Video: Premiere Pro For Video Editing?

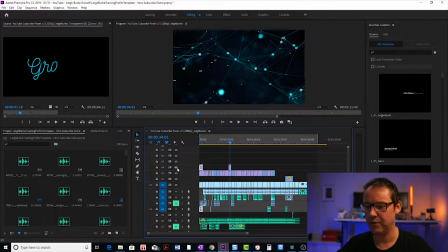492s
Then it jumped to this animation, so I wasn't happy with that, so I wasn't sure, so I kept it in there,
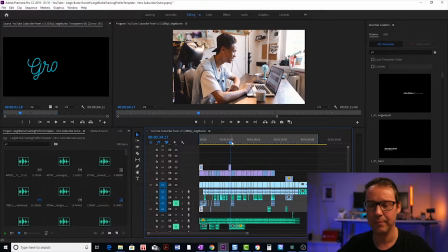497s
but I just overlaid it with this one, and that ended up being the track that I went with for the final video.
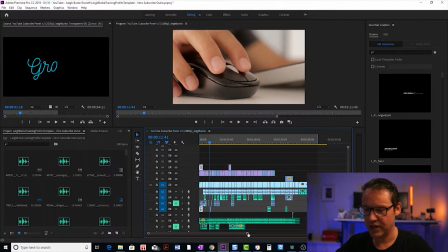503s
That's how we all hang together. So now I just want to explain this down here. So you can scroll with this little scroll bar here, but what you can also do is expand. Okay, so if I move that in, so just click on it, move it to the left to make it smaller.
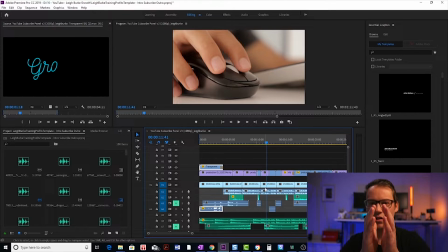520s
So as this goes smaller, this goes bigger. So we're basically just expanding it out like that. And what I like to do is when I'm doing my first edit, I'm doing my edit based on the video, this video and audio track.
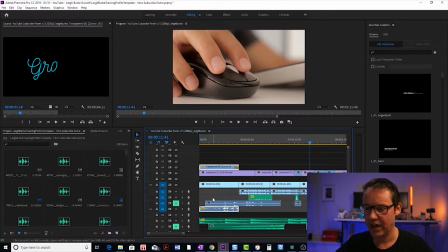532s
I'm doing that first before I add any of this other stuff, okay? And I'm doing it based on this waveform here in the audio. So I need to get this big enough as to where I can see where there's a gap or where I need to make an edit.
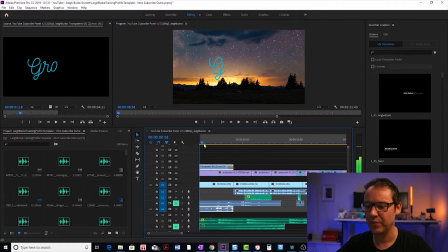548s
Obviously I'm listening to it as well as we move our way through. So that's the first, so that's just the intro. There's no audio. That sits before the actual main video and audio track here. And then when we jump in, I'm actually making edits in here.
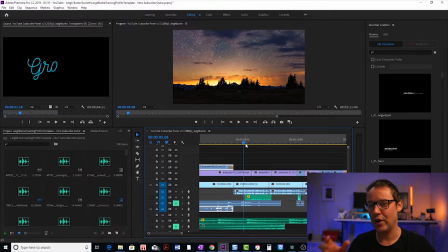563s
Okay, I will be publishing another video where I go through and kind of create a video from scratch within Adobe Premiere. In that video, I will show you exactly how I kind of cut the audio and all the controls and how all that works. This video is more of an overview.
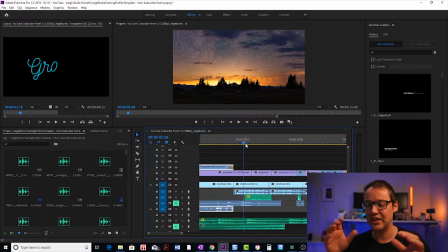580s
If you have those basic skills and you kind of know how to edit in Premiere, this gives you the strategy and the framework as to how to pull it all together, okay? So I do that, I get through and I cut all those. And then I go to my stock video websites to find the footage that matches what I'm talking about.
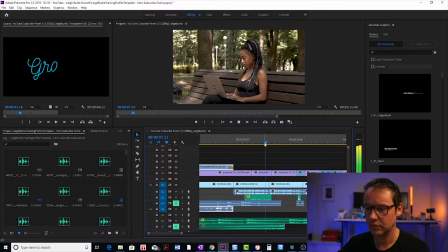599s
So How to do YouTube channel just like me. okay, so I'm talking about how to start a YouTube channel. So I wanted to find a stock video of somebody kind of working on their laptop, you know, out there living the laptop lifestyle. So that's the type of thing I look for.
You watched all the great.
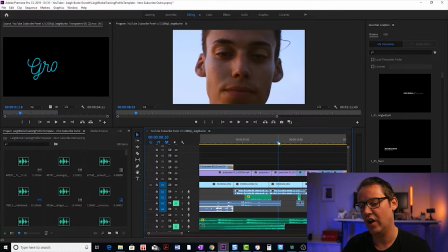616s
Then I wanted a close-up of somebody's face, because this could have either been the clip that I used or somebody staring at a computer screen. That wasn't really going to work for me because it talks about having watched all the great YouTube clips.
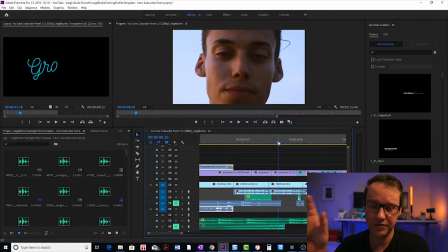630s
So I would have to actually find a clip of somebody watching YouTube, and that's kind of hard to find. So I went with that option. And then I work my way through and add clips and clips.
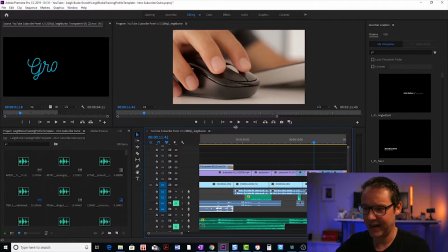642s
Now I just also want to explain in here the effects. Okay, so because we have this effects track here, so I'll just expand this out a bit so you can see the effects track again.
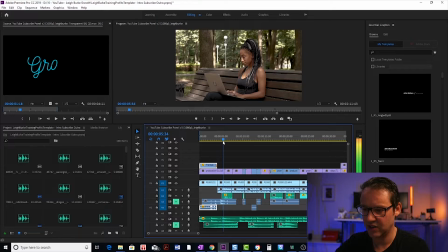658s
So here we have these different effects. So let's just have a look at this one. This one here, if you listen, is actually, if I mute my audio track and I mute my music track and just listen for the actual sound effect here.
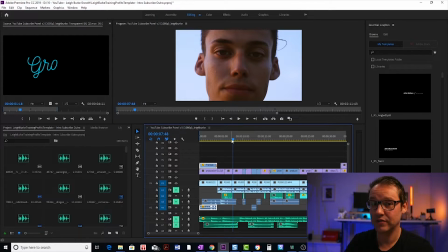676s
Okay, so that's just someone typing. So it just adds that extra bit of dimension and sound design to your video to add an effects track. So, and it has to obviously be relevant to whatever's happening on the screen. There's not always a good effect for the clip that you have.
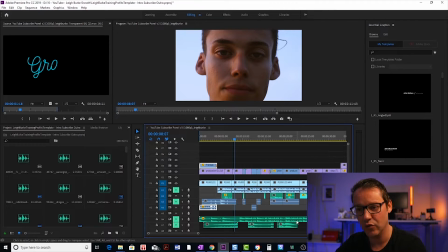691s
And obviously you've got the audio anyway, and you've got the voiceover. So it's just adding that third dimension. You don't need it on every clip. Just to give you another couple of examples. So this one here, that was just a camera taking a photo.
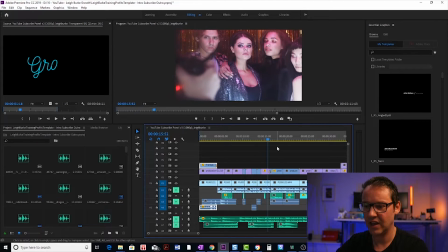705s
And again,
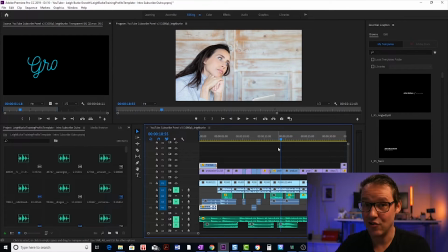708s
that is the background noise of a cafe on that clip.
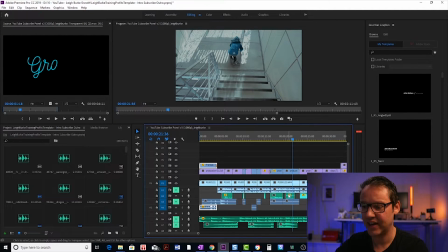714s
That's somebody jumping and landing on the floor, that effect there. Obviously to match the boy jumping now, just show you that one again. This next one, just play that again. So that's a horn from one of the ships in the background as the camera pans around here.
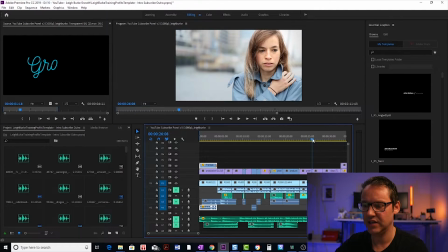736s
The next one is this woman standing outside.